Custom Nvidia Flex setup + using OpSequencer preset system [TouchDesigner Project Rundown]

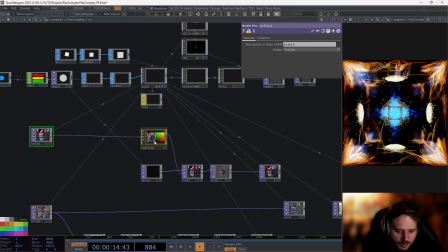(4:06)
So in this case, with the position, what I'm doing here and what's making it look, I think,
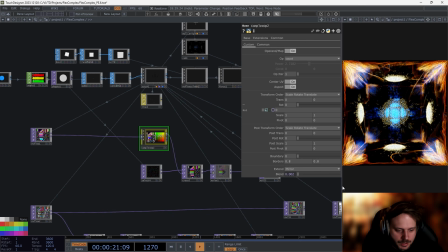(4:13)
a little bit more unique than other setups is that we have a complex OP here with a blend of a
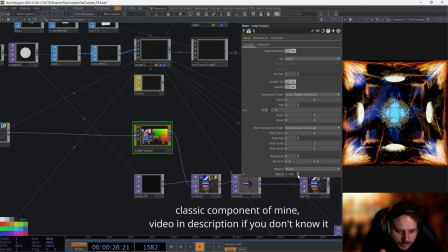(4:19)
0.002, like super small. If I remove this,
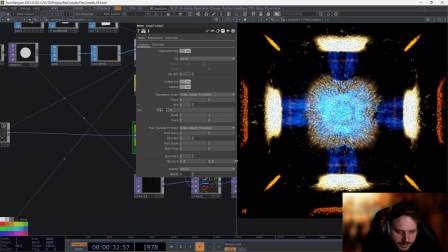(4:23)
it still works, it's still acting, but there's a lot of the magic that's missing for me.
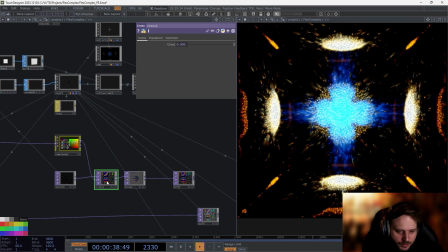(4:32)
I also have a cross here actually,
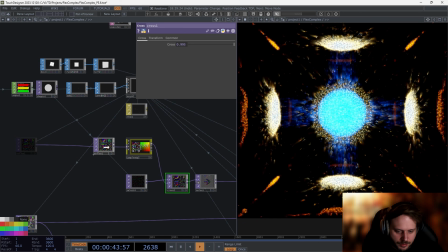(4:34)
and the cross is the cross between the current position of the particles and the starting position. So also if I remove this cross,
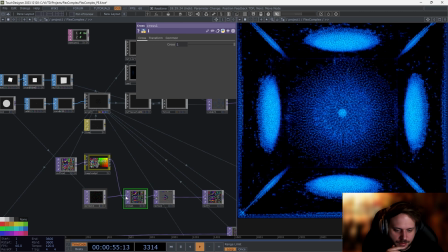(4:46)
some of the movement disappears, and this is like we're not even using the feedback because we're not doing anything with it.
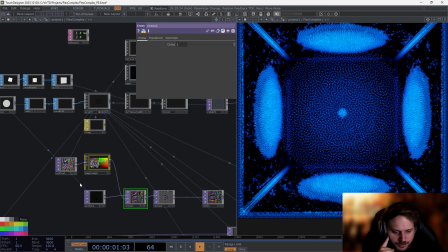(4:53)
So this is where we can kind of mess with the system a little bit. So by adding this cross, to influence the particles to go back to their starting position, we create this kind of nice movement here.
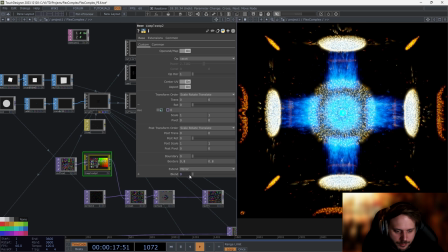(5:10)
And as I mentioned, by adding a little bit of a complex OP magic,
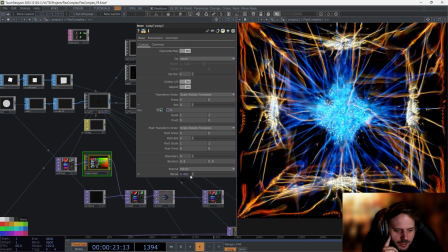(5:15)
we add some kind of a chaos or uncertainty to the system.
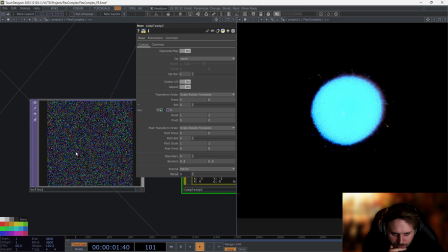(5:22)
We can see the effect of complex OP here. So this is without complex OP in the mix. Let's give it some time to kind of stabilize.
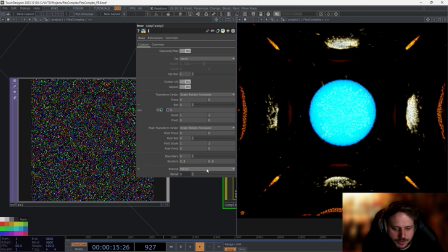(5:36)
But if I add some blend, so like mixing in the complex OP just ever so slightly,
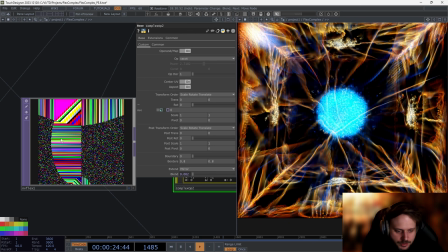(5:46)
we can see what happens with the texture, and this creates the magic for us. Don't ask me what happens exactly, because I don't know.
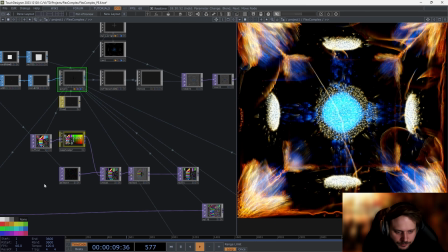(5:53)
So this was the first kind of modification that I did to the system, to the Nvidia Flex system, that made it look a little bit more unique.
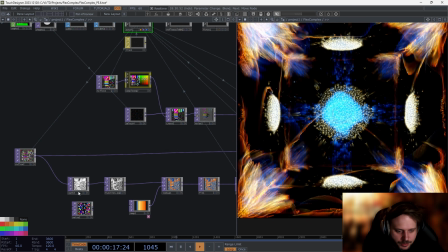(6:02)
And then the other one is when it comes to coloring the whole particle system.
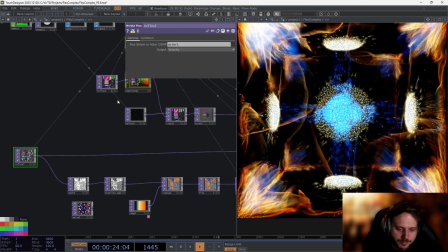(6:10)
So for the color, I'm taking the velocity of the particles,
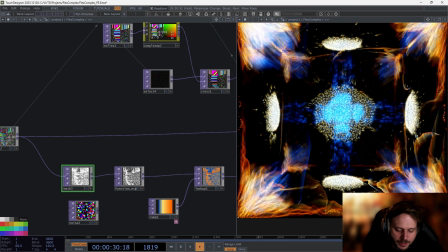(6:15)
and I'm just calculating their vector length, their vector magnitude.
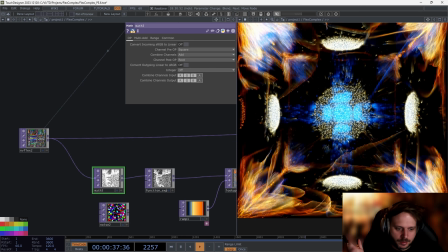(6:21)
I don't care about their direction. I don't care about the individual x, y, z velocity.
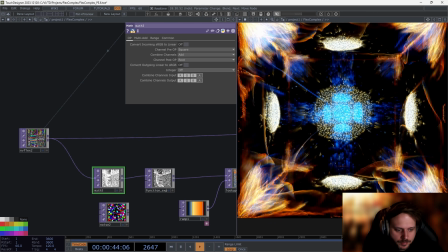(6:30)
I just care about its magnitude. So to do that,
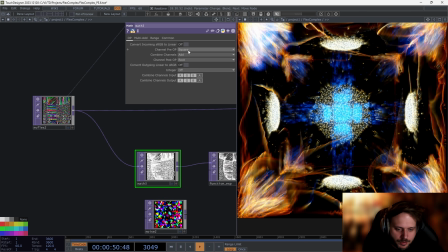(6:35)
we can combine the RGB channels with the pre-OP to make them squared, then add them together,
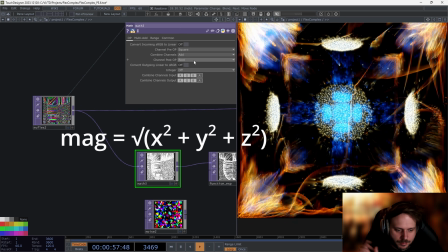(6:43)
and then root the resulting value,
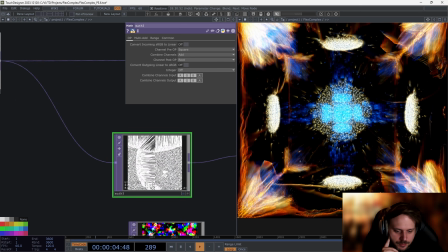(6:49)
and then I output to the RGB so that we have a monochrome, nice texture.
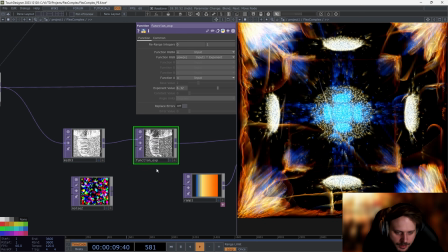(6:57)
I then added some
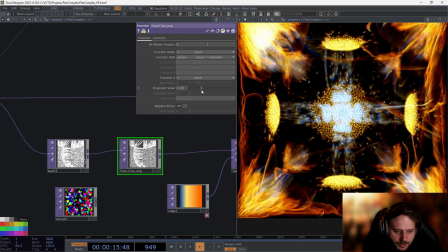(7:00)
exponent function to influence better the distribution of colors when it comes to the speed,
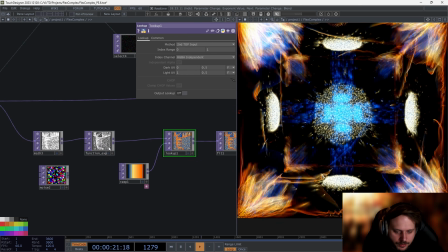(7:07)
and then I just did a lookup top with a color palette of my choosing.
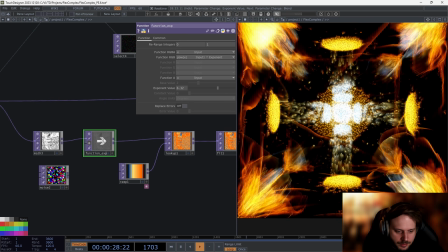(7:12)
So without without this function, there's not really a huge separation between the colors,
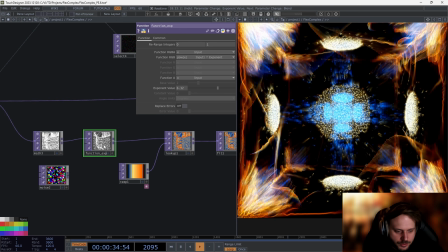(7:20)
and with this function exponent top,
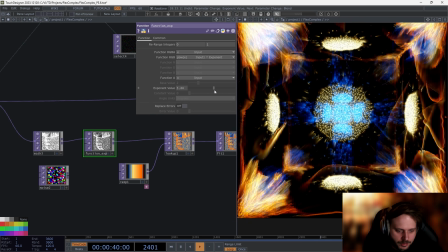(7:26)
yeah, we can just add a little curvature to the lookup.
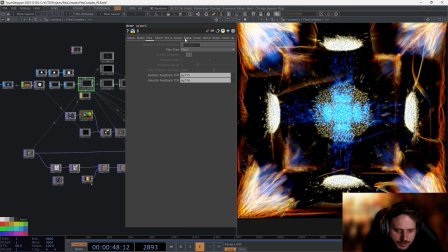(7:32)
That's basically it, and then we're using that as the instance color texture here for the actor.
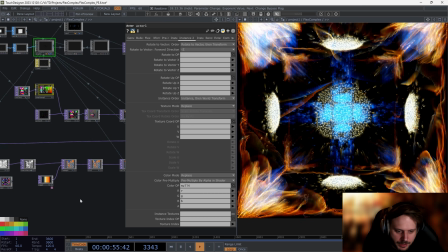(7:41)
So there's not much magic going on here.
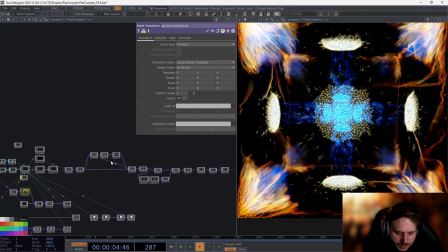(7:46)
That's the Nvidia Flex setup, and for the post effects, there's also some little tricks here.
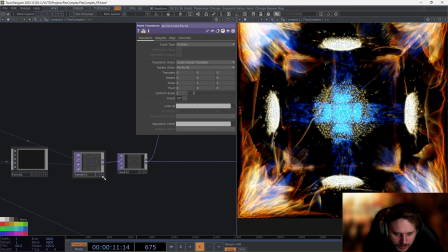(7:54)
I mean, not much. First of all, obviously we render it to render top.
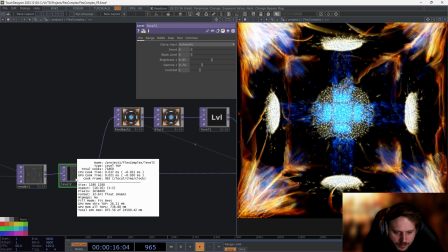(7:59)
Then I put down a level top to make it 32-bit float.
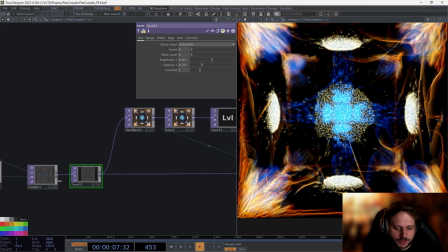(8:04)
And the reason that I'm doing a level top after the render and setting this level top to 32-bit float,
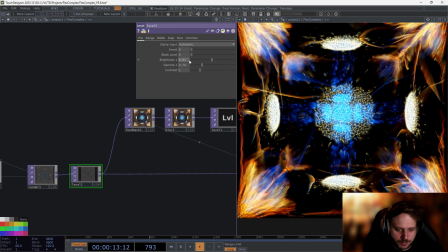(8:11)
I mean, okay, first of all, I'm changing the brightness and the gamma. That's one thing.